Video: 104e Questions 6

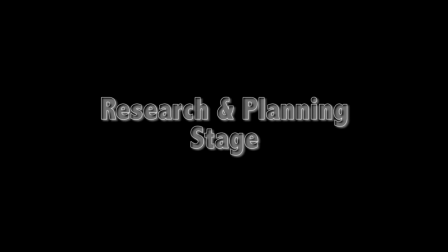[0:05]
Research and planning stage. In order to produce a successful product we conducted research using online resources.
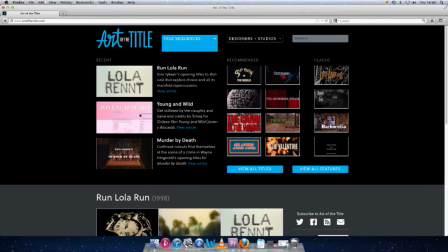[0:12]
We used the art of the title to watch and study several professional thriller opening title sequences.
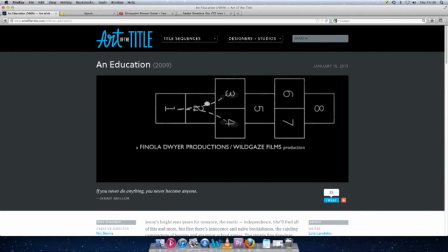[0:17]
After analysing the sources we were able to create a strong idea in our heads of what we were aiming for in our final product.
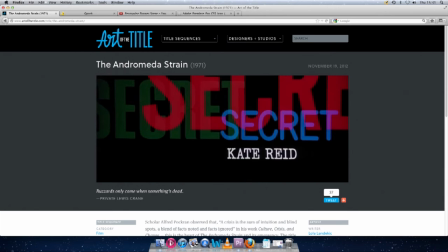[0:23]
The way the credits were displayed and shots were changed and matched inspired us to use similar techniques in our work,
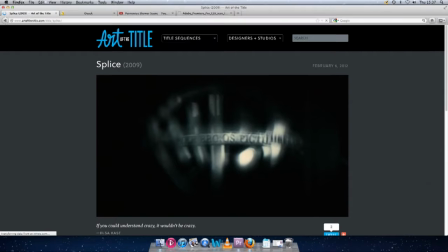[0:29]
as well as the designs of the production company logos and how they appear on and off the screen.
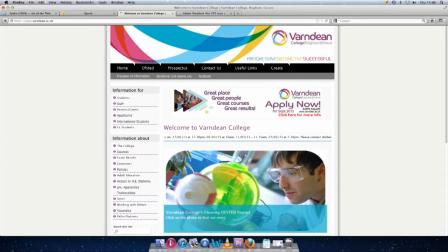[0:33]
We also studied previous media students' blogs on the College VLE, which gave us a more realistic, achievable view on our future outcomes.
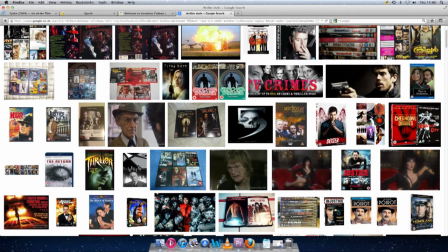[0:41]
Through watching a handful of thriller DVDs, we were able to realise the importance of backing music.
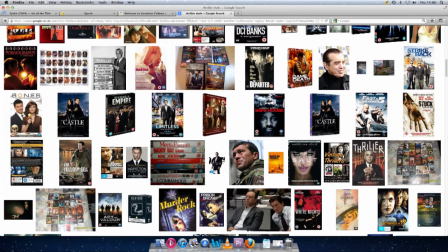[0:46]
The tones in the music can create a stronger and more intense build-up to the film, getting the audience fully engaged.
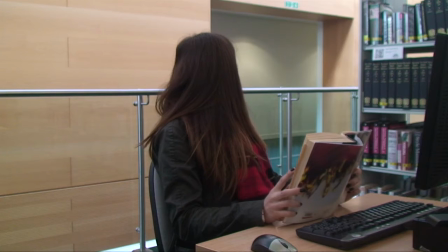[0:52]
Sounds can also be edited to match perfectly with an action to add a dramatic effect.
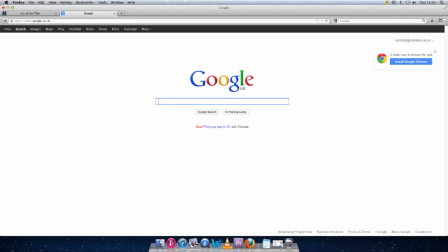[0:57]
Google was useful throughout our research and planning stage in order to learn more about the historical aspects of the thriller genre. such as Hitchcock's work,
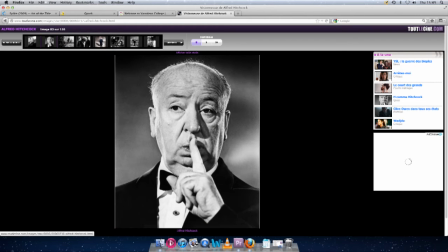[1:05]
as well as the thriller genre in general. As part of our research, we each produced several PowerPoint presentations,
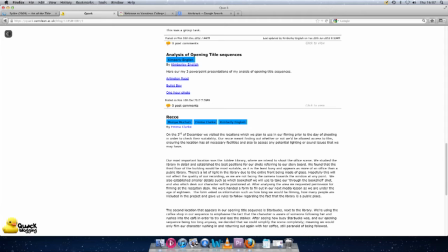[1:11]
one based upon the thriller genre and history of thriller, and three more which each study and analyse the opening title sequences of three different thriller movies. Producing these PowerPoint presentations meant we were able to build a wider knowledge on the historical aspects of thriller and what makes a successful thriller movie.
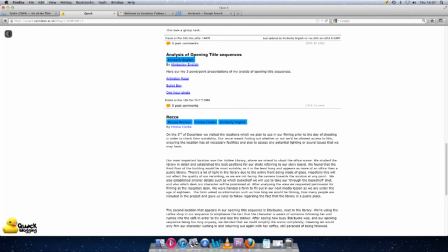[1:28]
Using PowerPoint meant that we were able to annotate our ideas with images, audio links and illustrations.
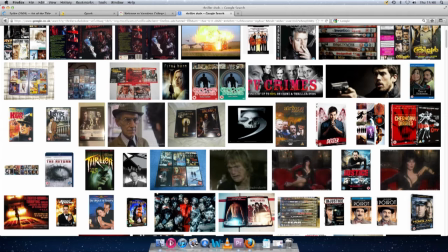[1:33]
The final resource we've used in our research and planning stage was our Quack blog.
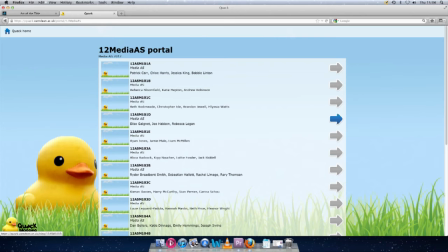[1:37]
Throughout the project, we've been continuously posting our recent work and ideas, which we've been able to refer to in order to advance and develop our previous ideas.
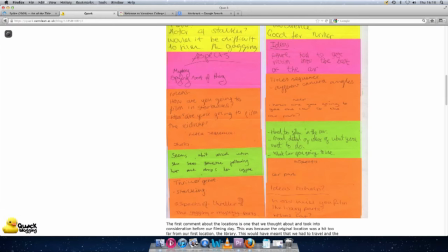[1:45]
Using the group blog has helped our group to communicate outside of lessons and discuss any necessary adjustments that need to be made to make our work of a higher standard. The camera we used to film all of our footage was the Sony Handicamp HDV-1080i.
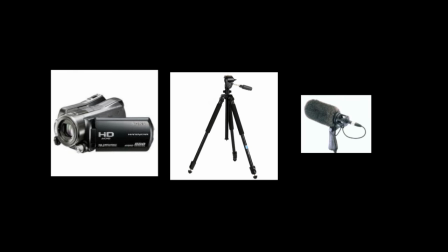[1:59]
This was accompanied by the use of an adjustable tripod and a sound boom although we didn't need to use it as there was no audio included in our opening title sequence We used the tripod during filming most of the footage to keep a steady and professional shot However we didn't use it to
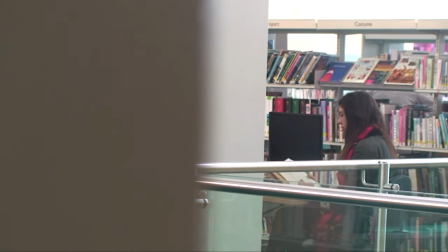[2:13]
film from the stalker's point of view For this shot we handheld the camera which gave a shaken effect as if we were watching the victim from the stalker's point of view
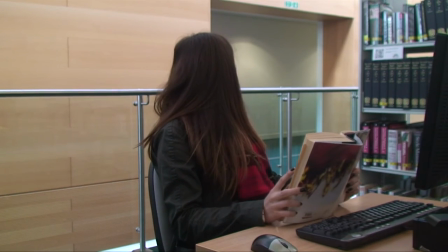[2:20]
Doing this also means the audience feel more involved in the film which makes dramatic points even more shocking Though using the tripod,
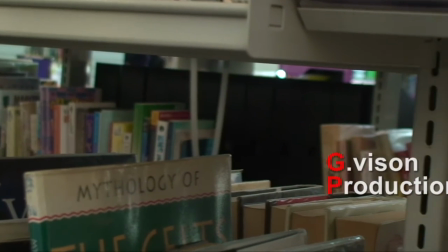[2:28]
we were able to create steady tracking shots in the library of the books, which will not only be used to set the scene,
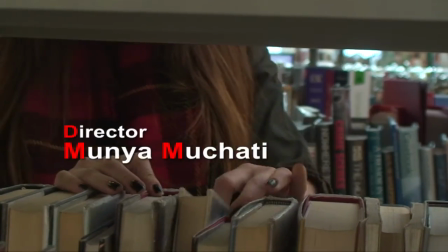[2:34]
but also to display the credits on a solid white font that will show clearly. Post-production.
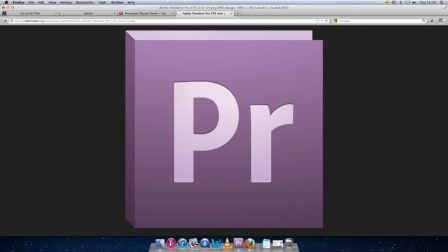[2:40]
During the process of editing, we used Adobe Premiere Pro. This was new software to us all and took some getting used to. However, once we attended an editing workshop, we soon knew the basics. We always had two people in the editing suite, one person to do it and the other for an opinion.
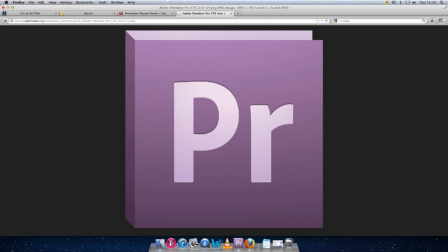[2:54]
This way, everyone got involved. Although there were some disagreements, we managed to find a way to make everybody happy and try and include everyone's ideas. We were lucky in our group as we had a photographer and a graphic designer, so this made it possible to have complex titles and production company logos to make our film a professional look. We are very happy with the way our pieces come together, despite editing and sound being the hardest process.